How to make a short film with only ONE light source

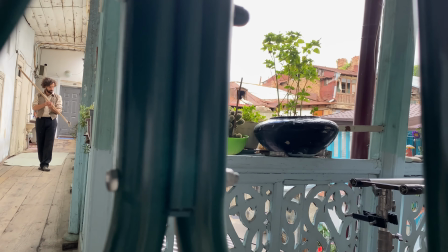Anyway, I will show you a few light setups with natural light. I think it will be useful for you.
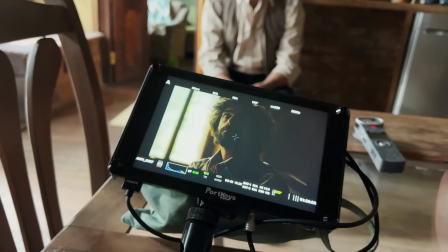We did all the items in one week, but to be honest, I was scouting for a month.
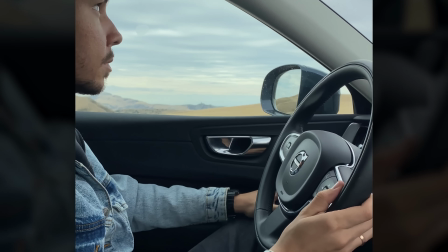Many places refused our requests to shoot, but we did not give up and search for other places.
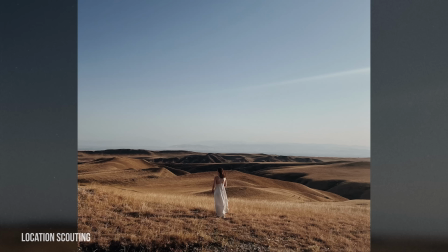As a result, we found something. If you want to find a cool place for your movie, I recommend searching long before filming.
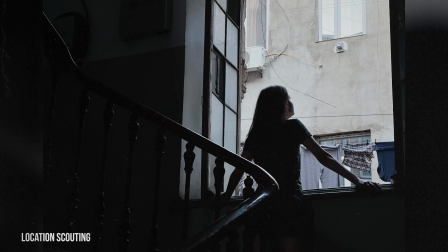It's good if you already have a few locations for filming before you get a script.
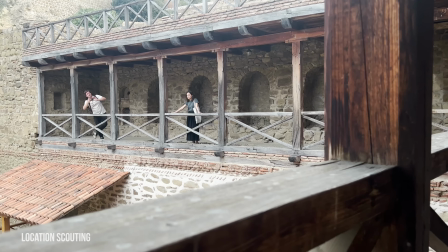This looks like this. When I read the text, I think this scene would be good to shoot in this place, etc.
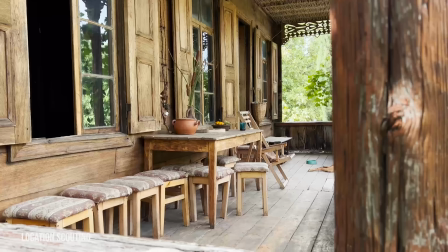In this place, I mean a familiar place you have visited before.
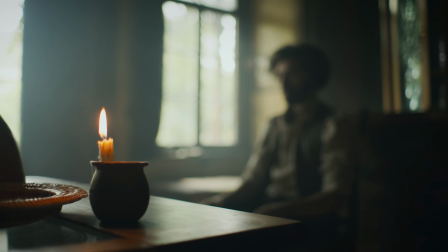The main part of the plot takes place in the house, and in most cases,
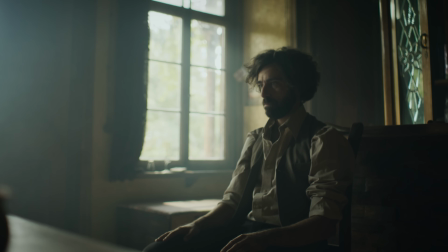when we have a house at the shooting place, logical, we have the windows here.
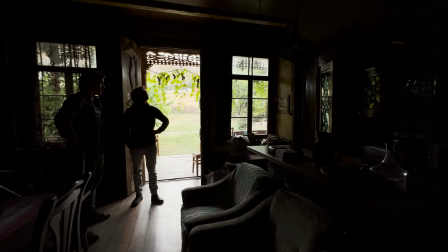A window is a brilliant source of daylight,
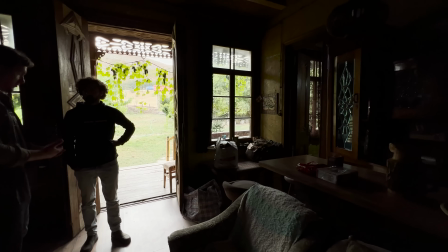and in our case of a low-budget production, this is a good and free source of key light.
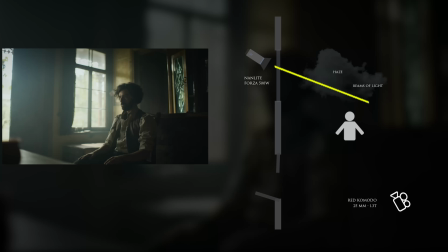I love to use a side light as a key for the characters, and in most cases I try to put the actors beside the window.
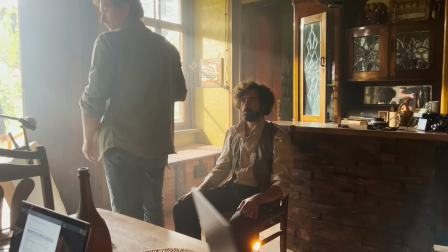Consequently, the character has a light side from the window and dark area from the room side.
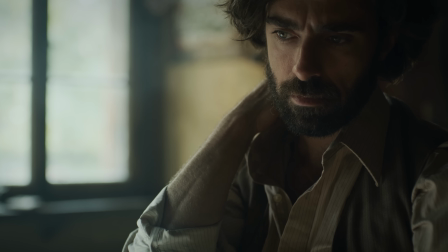It looks volumetric light and dark in the frame. It especially looks volumetric on the characters because he has a contrast in this case.
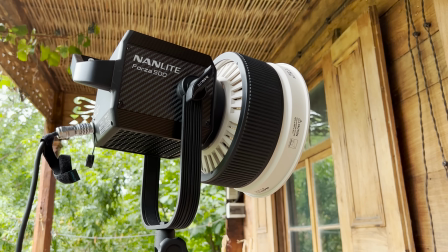I had the cool and powerful non-light 500W Forza in my arsenal.
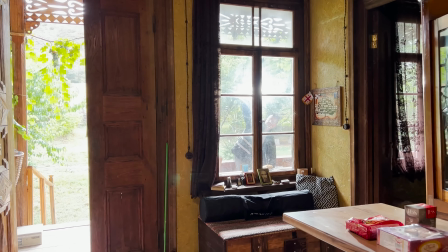The lighting power of this source is enough to make a fake sunlight in a room like this, Considering this small scene,
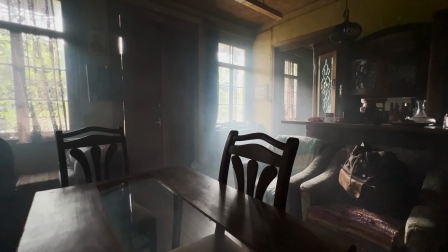the OneLight source suited this location because we have no big windows, no large quantity of them and just one actor in the frame.
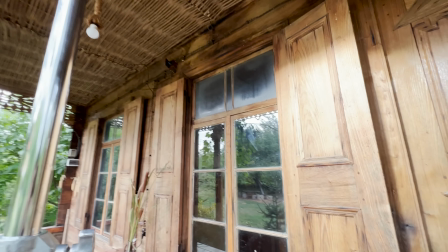The OneLight source is not bad for a case like this, using natural light mixed with artificial.
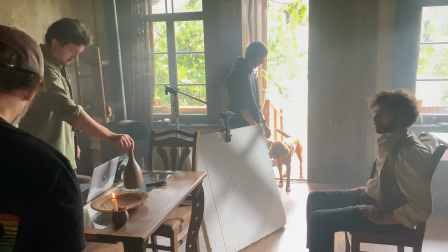I can make an additional light flow for or intensify the contrast and exposure using non-light.
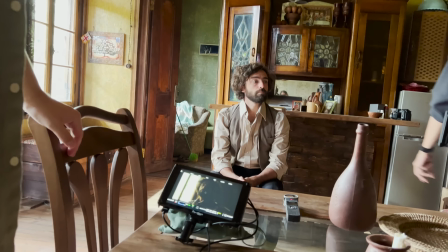For the close-off shot, using non-light I've made intensified measure lighting from the entrance side.
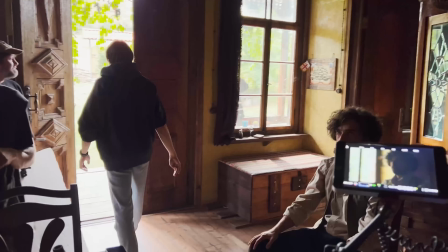The light flow is directed to the floor and bounced from the foam board,
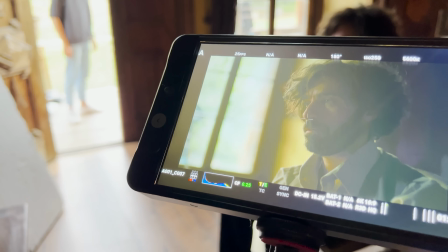thereby creating an additional contrast on the character's face. Also, we see a glow in the eyes, the reflection causes it.
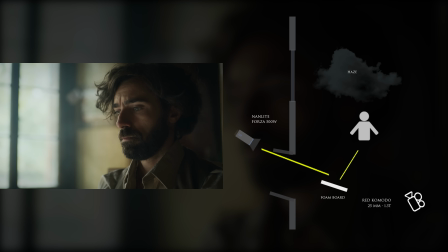According to the rule of cinematography, this adds artistic expressiveness to the character's portrait.
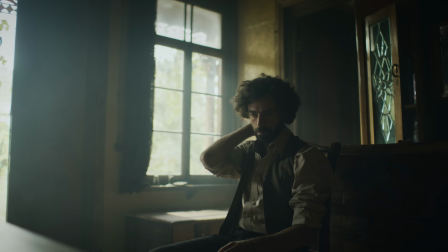For the medium shot, I use nightlight for beams of light from the window.
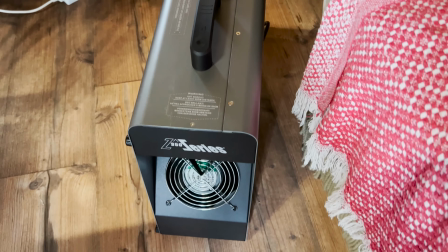I think you guessed that there is a haze in the scene. Yes, it is. The haze helped to show a highlight in these beams.
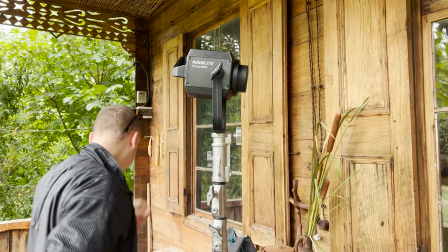Also for focus light, we used Fresnel lens. I used Fresnel lens many times in the scenes.
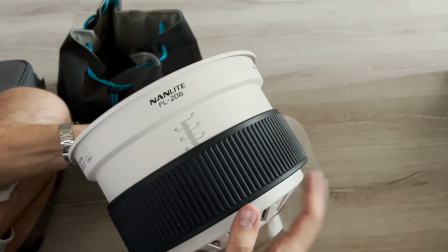It helps save a lot of light flow and puts the focus in the right place.
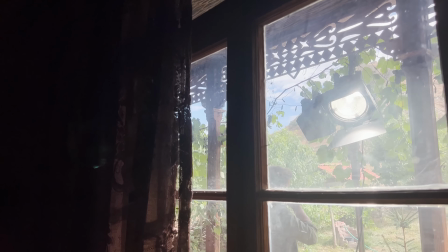Also, I have more expressive rays and sharper shadows with a lens.
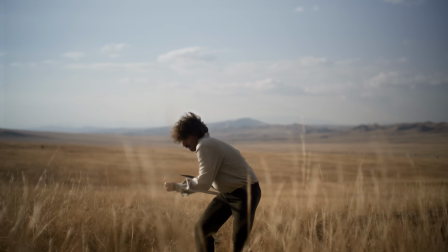To be honest, my biggest worry during and before filming was that there would be bad weather.
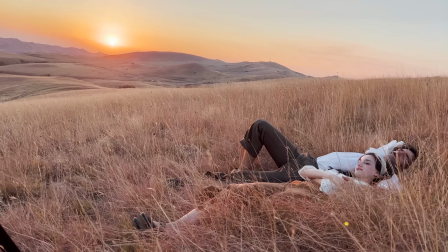I planned to take many shots with the sunlight and create a happy mood. If I had rain, it would be a completely failure.
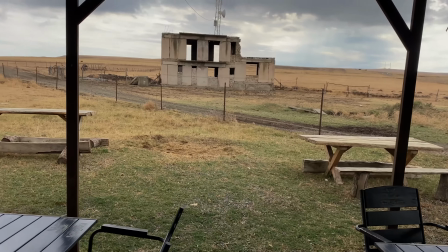And you know what? The weather was bad. But for dull and sad scenes of the plot, it was matched perfectly.
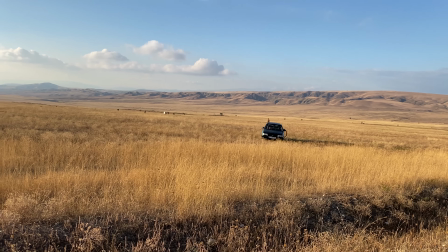And when we're going to make high and bright key scenes, a miracle happened.
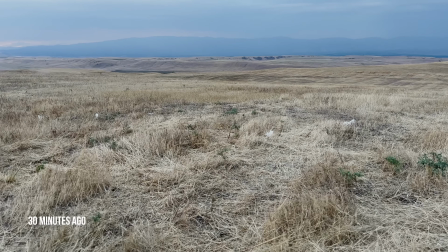Just compare these two scenes. The time difference between between both is about 30 minutes.
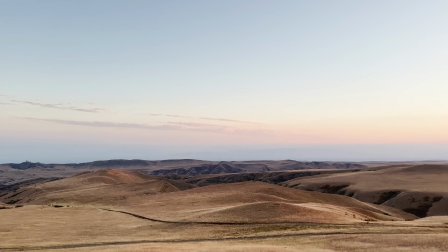It was lucky when the clouds disappeared because the weather prediction looked bad on this day.
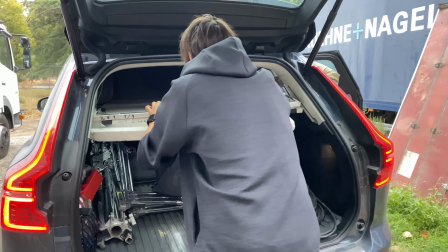By the way, I often talk about what I did,
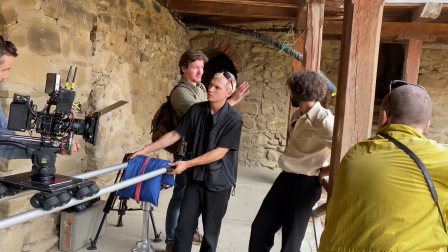how I set the line, how I came up with the scene and so on.